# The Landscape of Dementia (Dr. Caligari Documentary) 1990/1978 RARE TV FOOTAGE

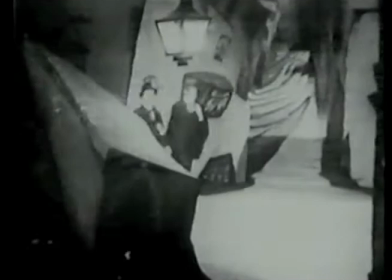249s
So, who is this fellow, Alan?
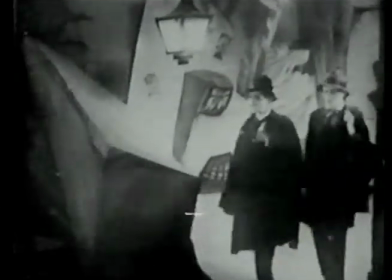252s
Well, he's a sort of alter ego for the hero, literally his better half, impulsive and generous.
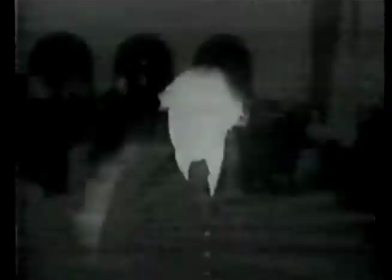259s
And Caligari? I guess you'd call him the superego, the father, the doctor, the priest.
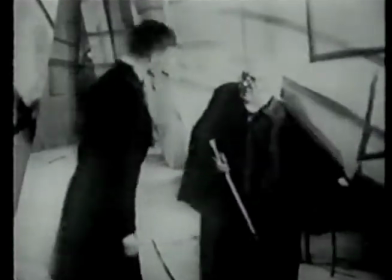266s
It's hard to say since Francis is so ambivalent. One minute Caligari's mincing and obsequious, the next minute furious and tyrannical.
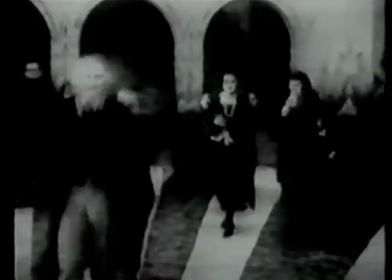274s
I'd say the patient hated his father, or at least his psychiatrist.
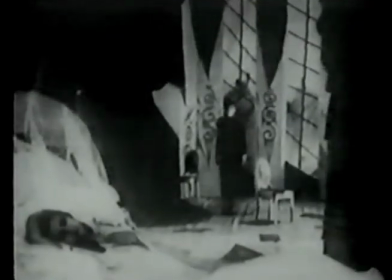282s
Ah, Cesare. Cesare's the id,
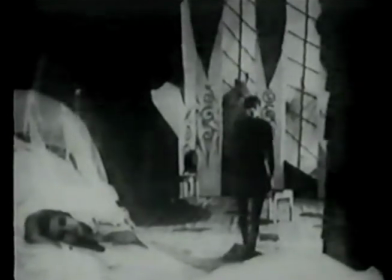286s
the sleeping self, those unconscious urges the ego tries to keep boxed up, but which break loose despite its vigilance.
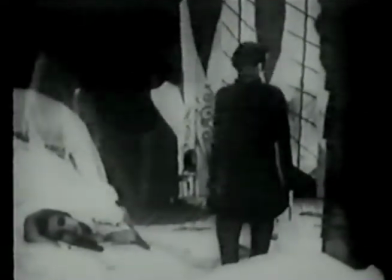294s
There's something frightful in our midst, says Francis. Something that rises from its box at night to assault helpless victims in their bed. Well, you get the drift. But, hang on, before you say you're not a Freudian, you don't have to accept a system as fact in order to use it as art. So, Caligari is to Freud as Star Wars is to Einstein. That doesn't make psychoanalysis irrelevant. If anything, so long as you don't take it too seriously, it makes it necessary. And my own diagnosis is this. Somebody around here is suffering from acute sexual psychosis. and it could be you. But let's take another look at Francis.
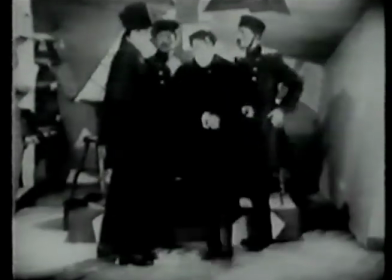341s
The way I figure it, whether his guilt derives from actual crimes, like the one Janowitz saw that inspired the script,
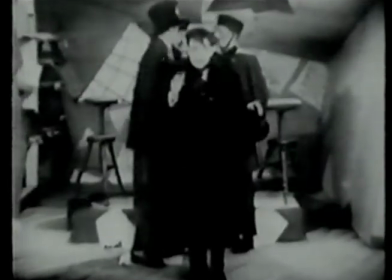348s
or paranoid delusion, Francis himself is the murderer. It's he alone who had a motive, who knew Alan's name and his address.
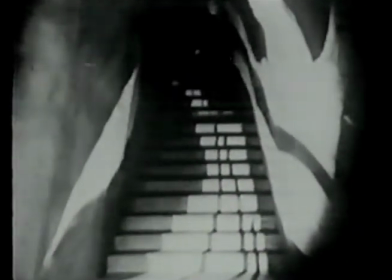358s
Of course, he says it was Cesare, but even within his version of events, there's a trail of incriminating clues.
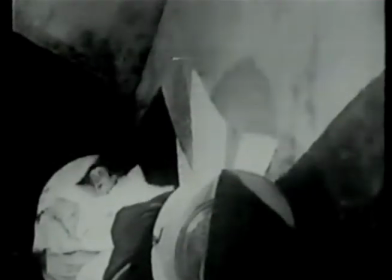366s
Look at the sequence of Alan's murder, for example.
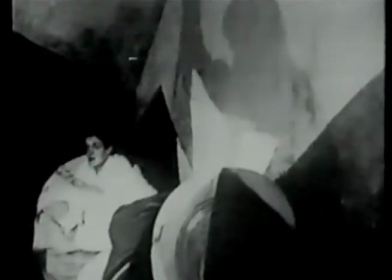370s
All we see is a shadow on the wall, or rather, a shadow is all Francis lets us see, leaving an ambiguity,
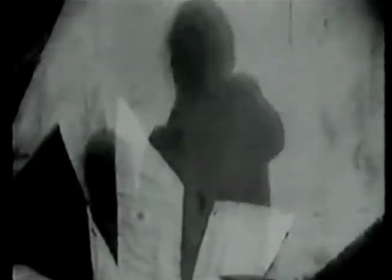378s
a faint suspicion it might belong to someone other than Cesare, even perhaps to Francis himself.
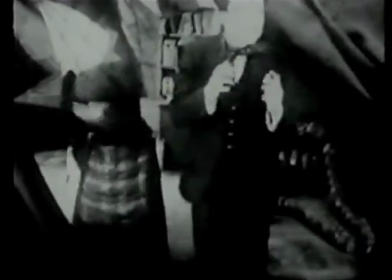385s
Now look at his reaction to news of Alan's death. Is it grief and shock he tries to hide, or guilt and cunning?
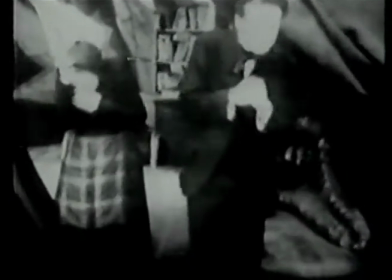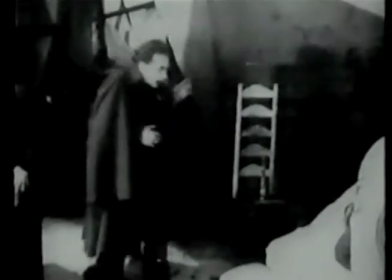401s
and when he rushes to Alan's room why does his shadow loom above the bed like a visual echo of the murder and look at his face as
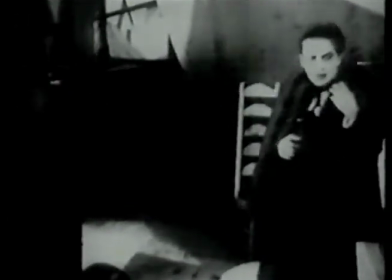410s
he turns away is it grief that causes his shifty-eyed expression or his calculated suggestion that this must be the work of Cesare
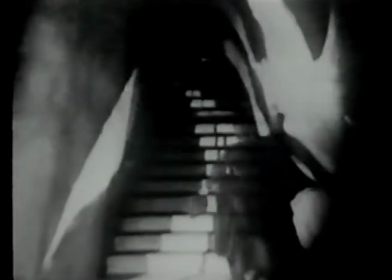420s
next he runs to the police his right arm raised in a curious gesture sliding along the wall
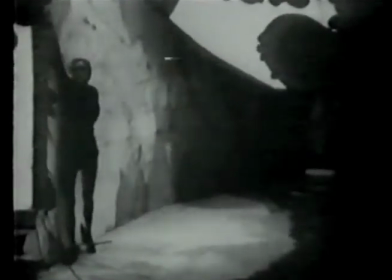427s
It's a gesture we'll see again as Cesare makes his way to Jane's bedroom, another hint that Francis and Cesare are the same.
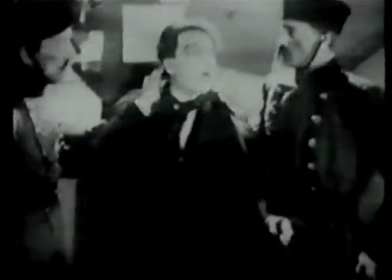437s
Then there's the dazed but detailed reenactment of the crime, almost as if he himself were sleepwalking.
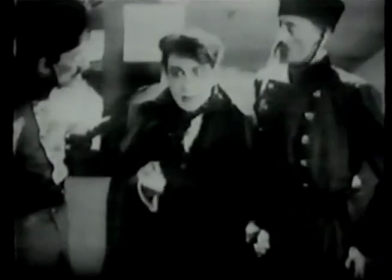445s
Francis compulsively reiterates the murder. And left alone with one of the policemen, he repeats the stabbing gesture.
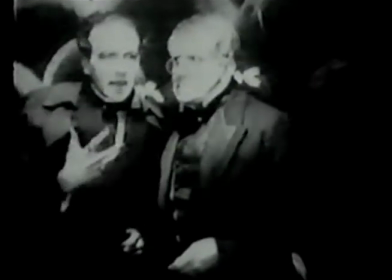452s
And again, more feebly, as he tries to persuade Jane's father of Cesare's guilt.
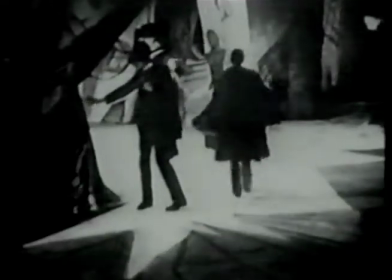458s
Now, when Francis shows us how he alone takes his hat off,
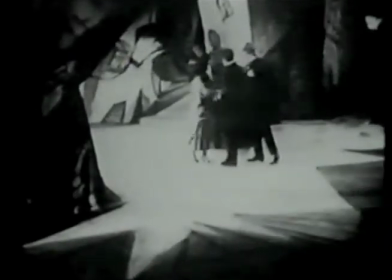463s
he's telling us, in effect, that he's a gentleman, and he makes the point more than once.
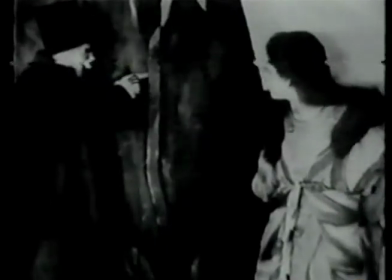468s
But Caligari, he insinuates, is not a gentleman at all.
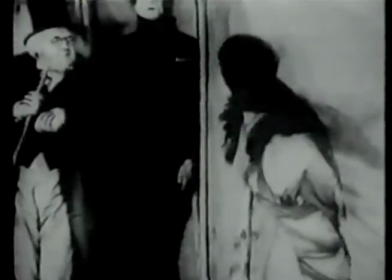472s
Look at his sleazily erotic titillation as he lures Jane to his tent,
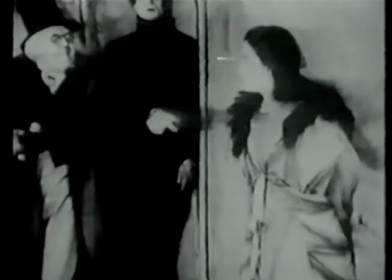478s
exposing a dormant but soon-awakened Cesare to her fascinated but fearful gaze.
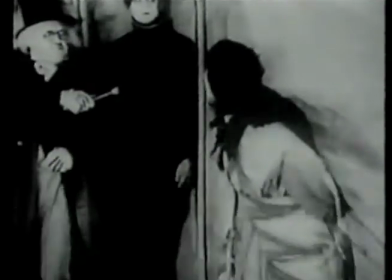484s
The whole scenes of visual double entendre taking place, remember, in the mind of Francis.